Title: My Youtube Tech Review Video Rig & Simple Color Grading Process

I had a couple questions recently about how I shoot and color grade my videos, and so in this video I'm going to just show my simple setup for filming all of my tech review videos and some of the gear and equipment I use to make it happen.
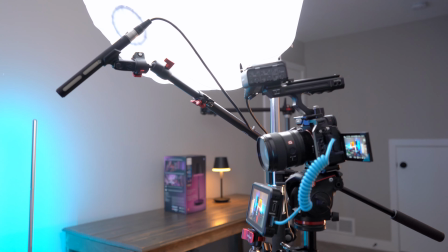0:11 My rig is built around the Sony a7 IV using the XLR top handle,
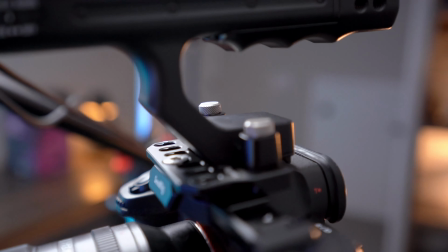0:16 and I'm using this with a SmallRig half cage and an adapter plate that allows it to be attached to the top.
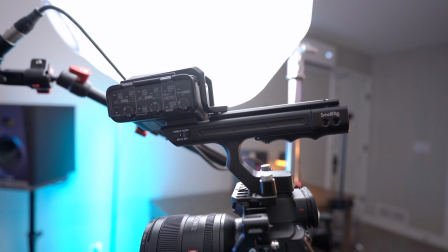0:22 You can also use the XLR K3M if you don't want to use a cage top handle,
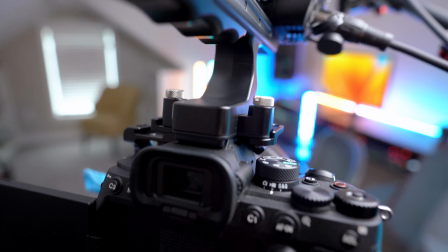0:27 but I really like the way that the top handle gets fully attached so you don't have to worry about the shoe coming loose while you're recording audio.
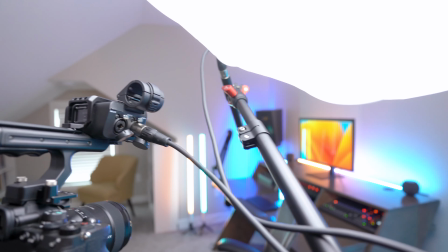0:34 So for all my audio, I'm running XLR out, and I'm using this iFootage arm as a way to boom my microphone right over me.
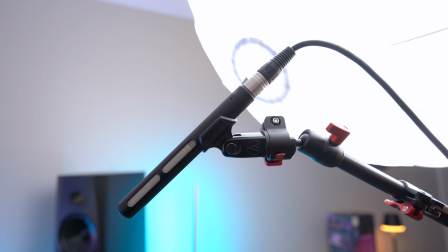0:42 I'm using the Audio-Technica AT875R. This is a really cheap microphone that I want to upgrade at some point, but so far it's getting the job done great for me.
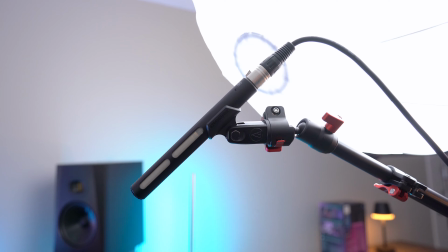0:51 And just by having it as close to my face as possible, I'm able to get really crisp sounding audio.
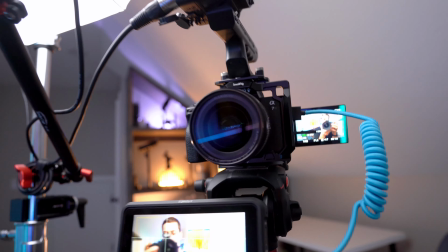0:55 The rest of the setup is honestly pretty simple. I'm using the Sony 24mm f1.4 G Master lens.
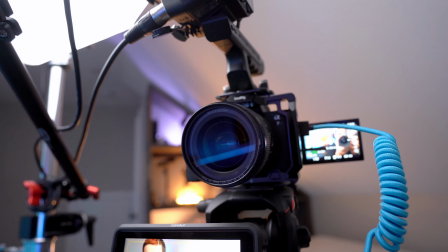1:02 I just like this because it makes the background look really good and blurry, gives great shallow depth of field, works great in both full frame and autofocus mode.
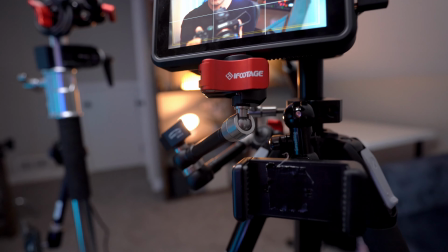1:09 I'm using an Atomos Ninja 5 mounted on this iFootage boom arm, and I just like having this because I record to an SSD on the back of it.
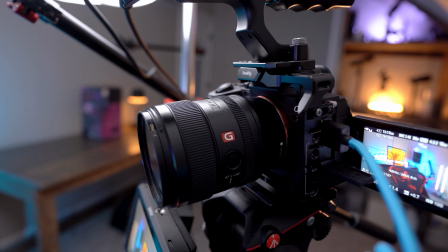1:18 I'm mostly using internal recording on the a7 IV. I'm shooting in XAVC-S using 10-bit color, and I just use the standard profile on the Sony a7 IV.
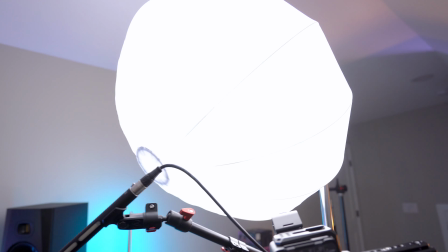1:27 To me, the thing that helps me get really good video quality is my lighting, and I've spent a lot of time working on lighting.
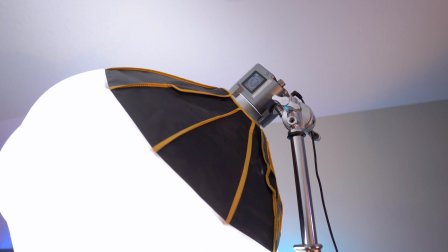1:32 I'm currently using this Amaran 60DS, and even at 28%, it's plenty bright for me because I'm shooting at f1.4.
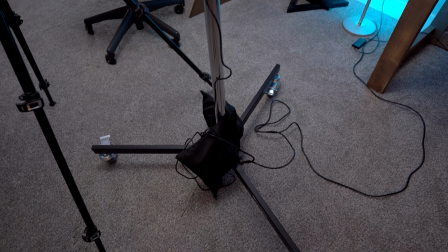1:40 I've just got it on a C-stand that I have sandbagged.
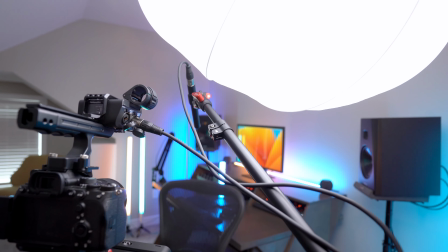1:43 I also attach this iFootage arm to it as well so I can boom my mic just out of frame and get really good sounding audio without having to wear a lav mic.
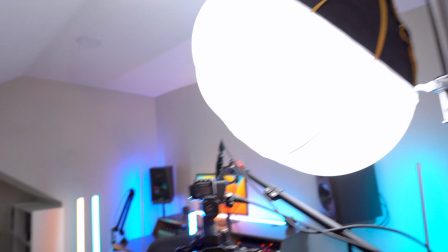1:52 I like the lantern because it gives you light in all directions, so it prevents me from having shadows on the back of my wall.
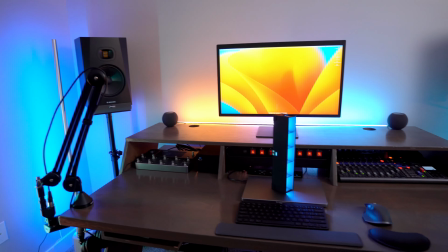1:58 The other thing that's really important to me is having good backlighting. I tried to do some filming without backlighting, and it just kind of ended up having a flat, bland look.
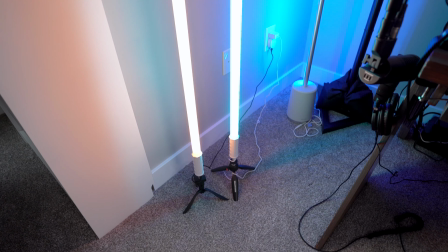2:06 So I'm using these Nanlite Pavotube T87Xs. They're really good for the money.
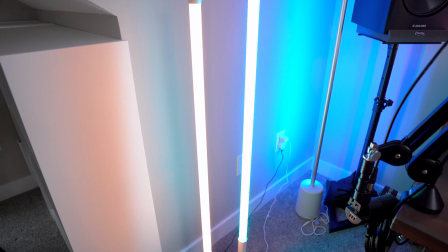2:12 I think they're around $100 each, and it's hard to beat them on the price.
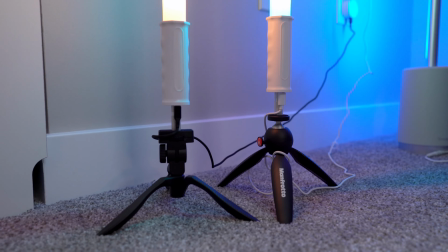2:15 Unfortunately, they're a little frustrating to use because you have to use these spigot adapters to make them fit on floor stands.
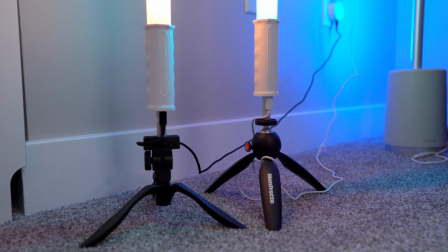2:22 I feel like I can never make them level, and all the buttons are on the bottom, so I'd really love to get some of the Amaran lights.
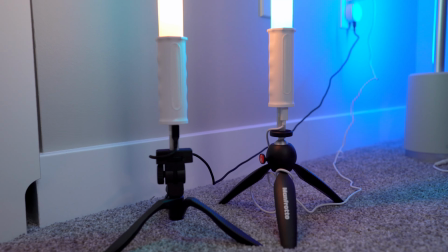2:28 That way I can use the Sidus Link app to control everything.
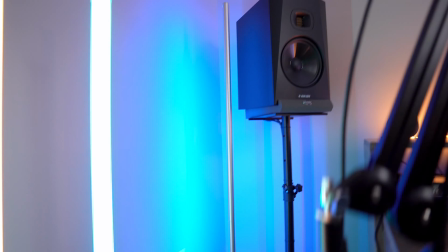2:31 I've also got a couple of these Govee floor lamps that I really like to use just to give a little bit more background light.
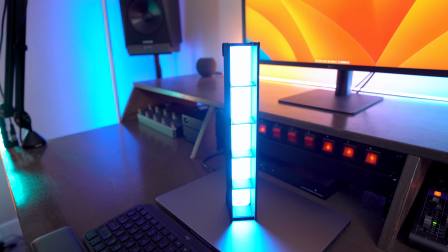2:37 Another recent addition is the Aputure MT Pro. I've just been setting this right behind me, using the grid on it just to give a nice directional rim light for my back.
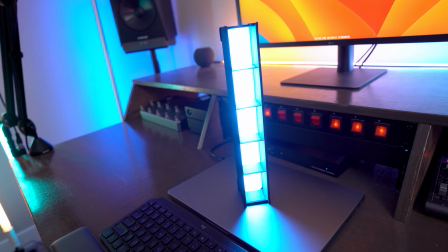2:46 Again, just to add a little bit more pop to all my shots. I tend to run this either at 5600 kelvins or I'll just run it at blue light sometimes.
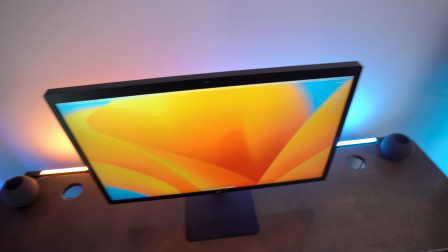2:54 On the back of my desk, I've mounted this Philips Hue gradient light, and I've really liked how it's just given me such a great bias light behind my monitor.
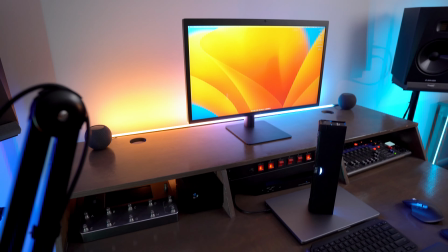3:01 It also just looks really cool on the back wall. I usually just set it to match whatever my Mac background is.
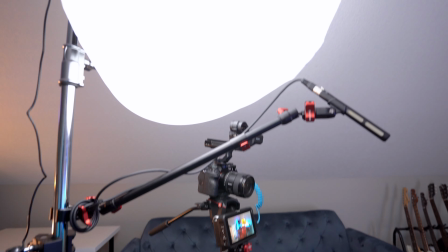3:07 So that is my simple video rig I use to shoot all my talking head videos for YouTube.
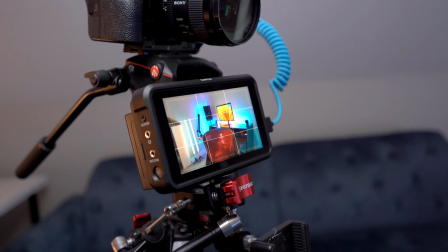3:12 It's all built around the Sony a7 IV, the Atomos Ninja 5 for monitoring, an Audio-Technica
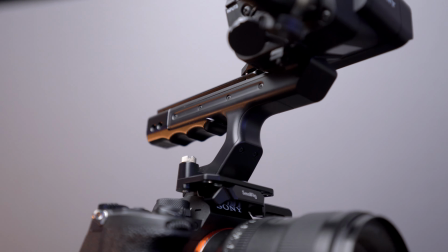3:19 AT875R for audio, and the Sony XLR top handle mounted on top using a SmallRig cage and plate adapter.
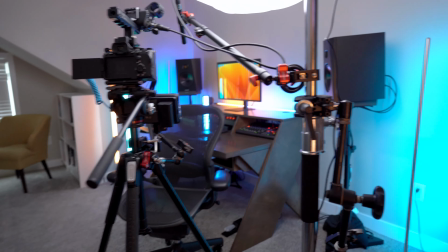3:26 I shoot a lot of my B-roll at my desk too, and then I'm just able to shoot it all right there. Or I also have this table over here, and I'll just turn the light.
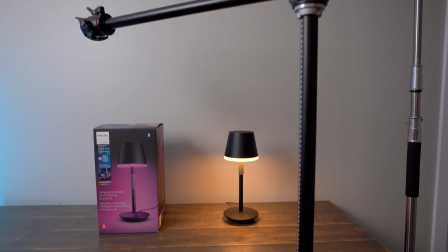3:34 There's my overhead rig. I have a full video about how that's built,
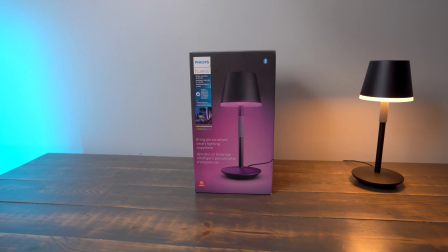3:38 and I'll just put my product over here in order to show it off and just get some close-up shots with a nice clean background.
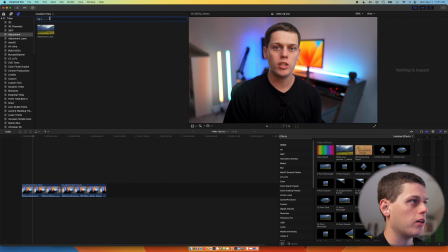3:45 Typically, once I get my footage into Final Cut, I like to start with an adjustment layer.
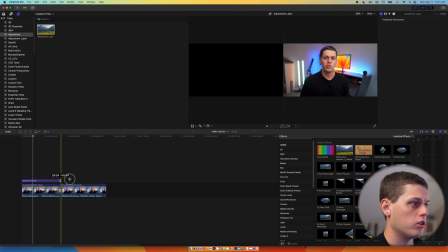3:49 So I'll just put that on top of all the footage so I can see what it's going to look like.
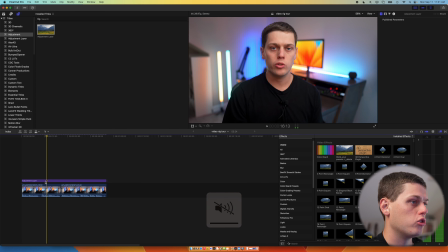3:53 And then once I get the adjustment layer on, I usually just go in and I put the color board on by going up here.
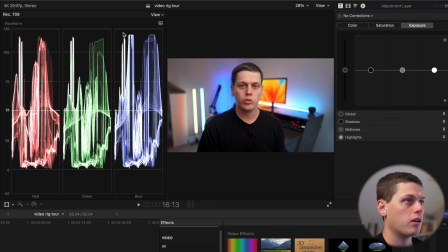4:01 Also turn on the scopes. So what I like about the scopes is you can see where the brightest points are, and you can also see where the lowest shadows are too.